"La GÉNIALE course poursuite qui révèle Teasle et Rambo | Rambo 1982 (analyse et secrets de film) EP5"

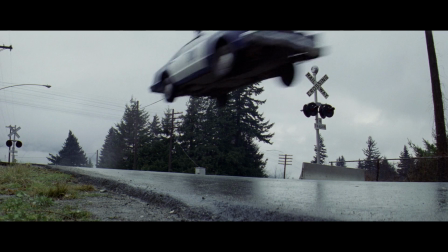(4:06)
Elle est beaucoup plus impressionnante que la moto et surtout, ça renforce sa lourdeur.
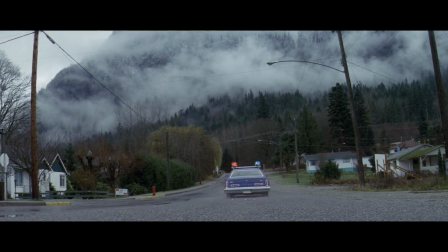(4:11)
Et le choc sur la route sur le plan suivant finit de souligner cette sensation. Allez, je vous la remets pour le plaisir.
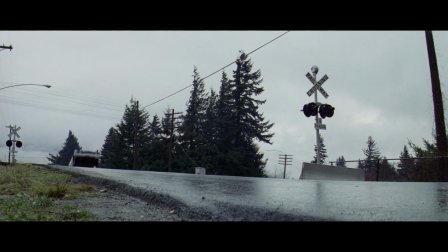Alors là, quand même, pour info, Stallone est doublé par un cascadeur. Oui, une question? Vous pouvez remettre un petit peu avant?
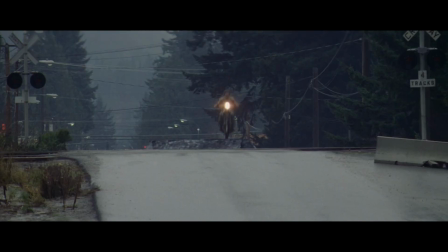(4:29)
Oui, bien sûr. Là, stop! Là, c'est quoi ça? C'est pas le tremplin qui a servi à faire la moto?
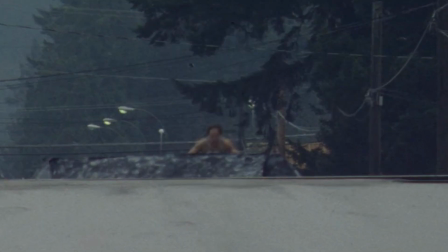(4:36)
Ah ben ça alors, oui, effectivement, on dirait bien que c'est le tremplin sur lequel la moto a pris son élan. Eh bien, je découvre.
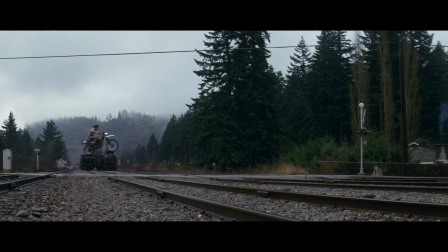(4:41)
Faut dire que le plan est tellement court que j'avais jamais fait attention. Bah, dis donc. C'est pas lire un ticket d'entrée, mais pour repérer ce genre de petits détails insignifiants sur un plan d'une microseconde, T'as l'œil du lynx.
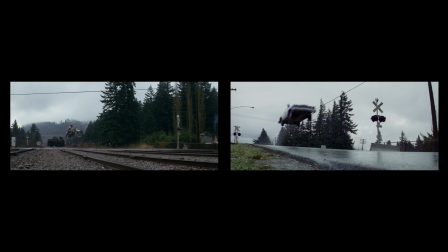(4:51)
Ah non, mais faut pas le prendre comme ça. Moi, je te remercie quand même, c'était intéressant. Mais alors, la différence de traitement entre la moto et la voiture, ça vous paraît clair, n'est-ce pas? Bah oui. Oui. Ok, super, on continue.
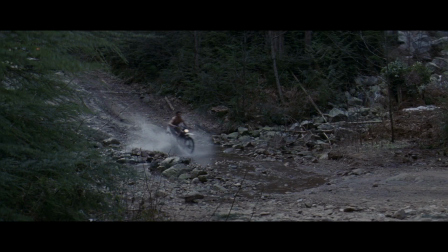(5:07)
Rambo s'est éloigné de la zone urbaine et comme vous venez de le voir, il a soudainement quitté la route principale.
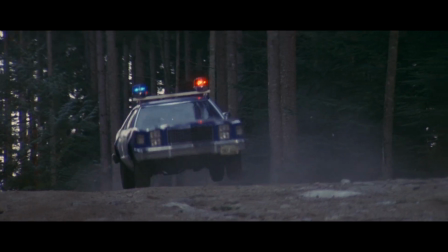(5:13)
La voiture de Teasel lui colle toujours le train, mais... Ouh, la bagnole, elle commence à souffrir.
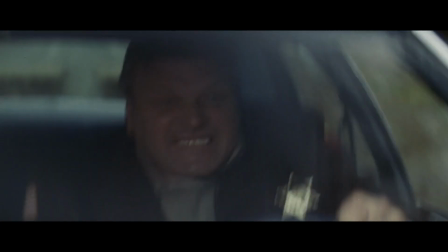(5:19)
Exactement, et c'est là toute la stratégie de Rambo, entraîner son poursuivant sur un terrain où il sait qu'il aura l'avantage. Et justement, regardez, maintenant, il quitte carrément la route. Ah oui, là aussi, il y a un petit... Oui, bien vu, œil de lynx.
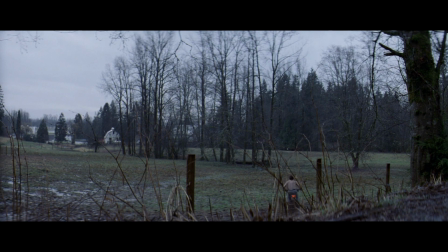(5:32)
Il y a en effet un petit ralentissement sur le saut de la moto. C'est très subtil, mais ça renforce son caractère aérien et léger, effet qui n'est pas utilisé pour la voiture.
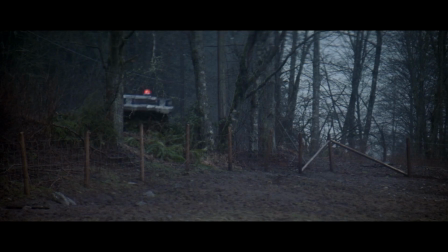(5:43)
Oh, au petit klaxon, là. Il a du valser, le shérif. Oui, comme tu dis. Et en fait, on retrouve le même traitement que tout à l'heure.
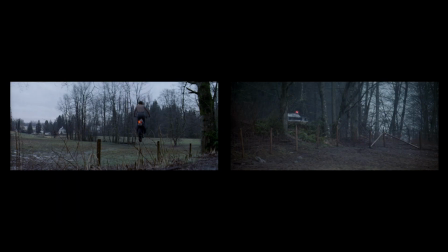(5:49)
Et cette différence entre les deux véhicules, c'est l'idée développée durant toute cette course-poursuite.
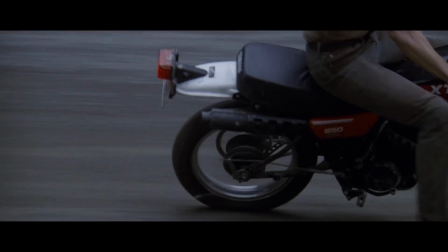(5:54)
Une moto souple, légère, habile, qui se faufile partout.
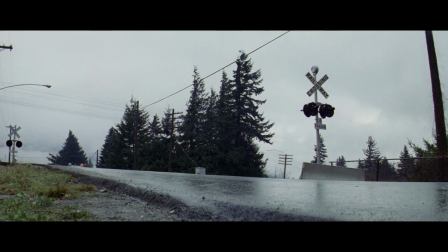(5:58)
Et une voiture qui, si elle semblait puissante et maître dans les rues bien propres de la ville, se révèle lourde et empâtée une fois qu'elle en est sortie.
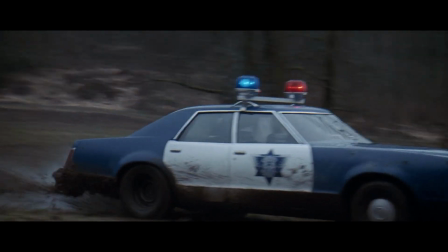(6:05)
Et quand on y réfléchit, c'est bien vu, non? Parce qu'avec cette mise en scène, on dresse les deux portraits de qui, à votre avis? Ben, les deux... Allez-y. Deux. Ouais. Bah, enfin, vous suivez ou quoi? Je sais pas, c'est pas Marquis Garagiste, là. Non, mais cherchez pas midi à 14h. C'est qui, les deux protagonistes du film? Les deux protagonistes, quoi? Je te dis que j'y connais rien, en bagnole. Mais non, les protagonistes, les deux personnages principaux du film, c'est qui? Ben, Rambo et le shérif. Ah! Enfin, eh ben, c'est à eux que ça fait penser. Non mais tu nous prends pour des brêles, on sait très bien qui est dans la voiture et qui est sur la moto.
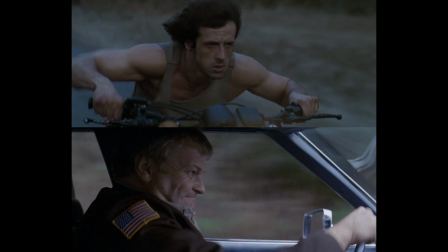(6:42)
Non mais bien sûr, je dis pas que vous savez pas tout ça. Je dis juste que c'est un choix de scénario pertinent. Parce qu'en mettant Rambo sur une moto et le shérif Teasel dans une voiture, ça permet à la mise en scène de brosser le trait de deux personnalités différentes.
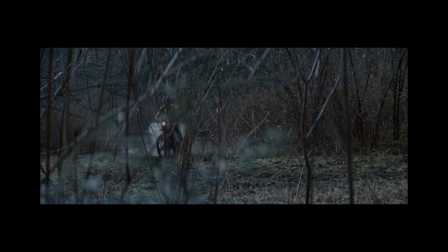(6:54)
Rambo, on l'a vu, souple, léger comme l'air. Et regardez ensuite comme il se glisse dans la forêt.
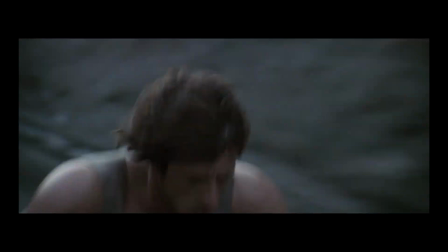(6:59)
Agile, furtif, le corps à l'extérieur, capable d'endurer le froid, la vitesse. Ah, bah j'ai compris. Et l'autre, tranquille peinard, dans sa caisse. Oui, exactement.
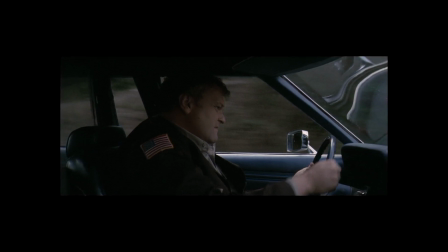(7:10)
Teasel assis derrière son volant, c'est l'image du shérif qui mène une vie bien confortable comparée à celle de Rambo.
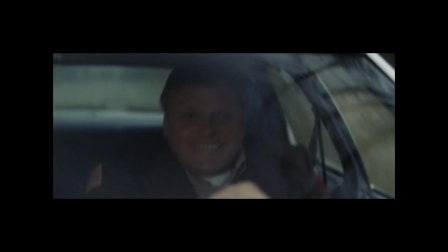(7:15)
Et le revers de tout ça, c'est qu'il n'a pas les mêmes capacités que son adversaire. Surtout ici, dans la forêt.
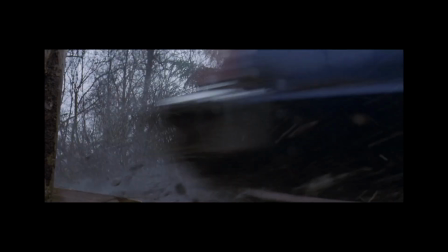(7:20)
Mais à l'image de cette barrière qu'il défonce sans aucune hésitation, la scène nous expose clairement son état d'esprit.
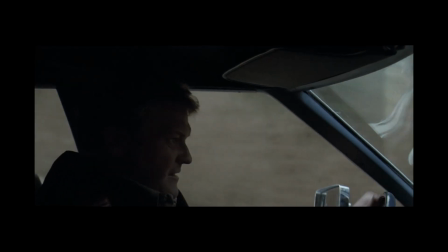(7:26)
C'est un obstiné, un de ceux qui ne lâche pas le morceau quoi qu'il arrive, et que seules ses propres limites peuvent arrêter.
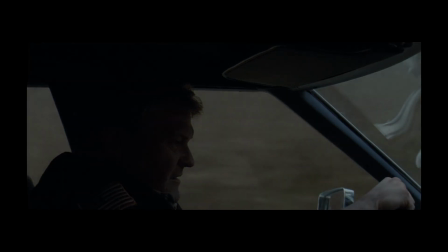(7:32)
Et regardez où son obstination va l'emmener.
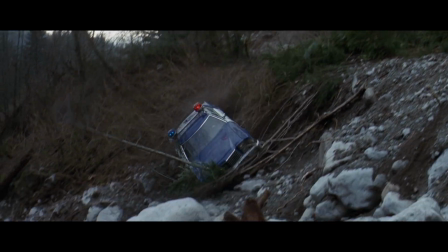Ah ben dis donc, cette sortie de piste, il n'y a pas de quoi être fier, hein. Ah oui, c'est vrai que ça a un côté un peu ridicule.
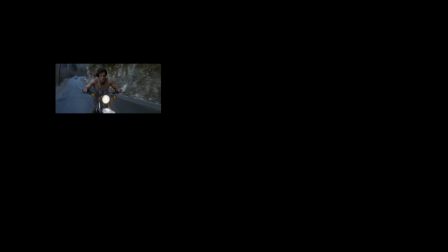(7:50)
Je dirais même plus, pathétique. Ah et voilà, vous comprenez maintenant pourquoi je disais que cette course-poursuite était psychologique.
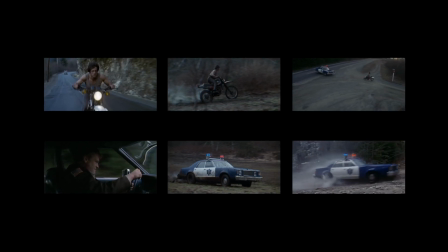(7:56)
Car en plus de découvrir les traits de caractère de Rambo et de Teasel, elle stimule des sensations à leur égard.
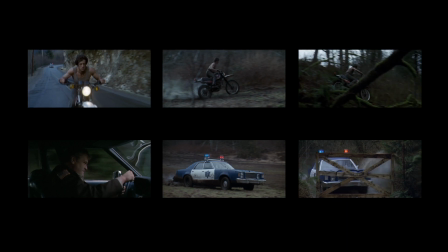(8:02)
Rambo, l'anguille toujours à portée mais qui se faufile entre les doigts. Le shérif lourd qui, complètement aveuglé par son désir de mettre le grappin sur sa proie, en devient ridicule et pathétique. Alors c'est sûr, comme vous, j'ai vu des courses-poursuites visuellement plus spectaculaires.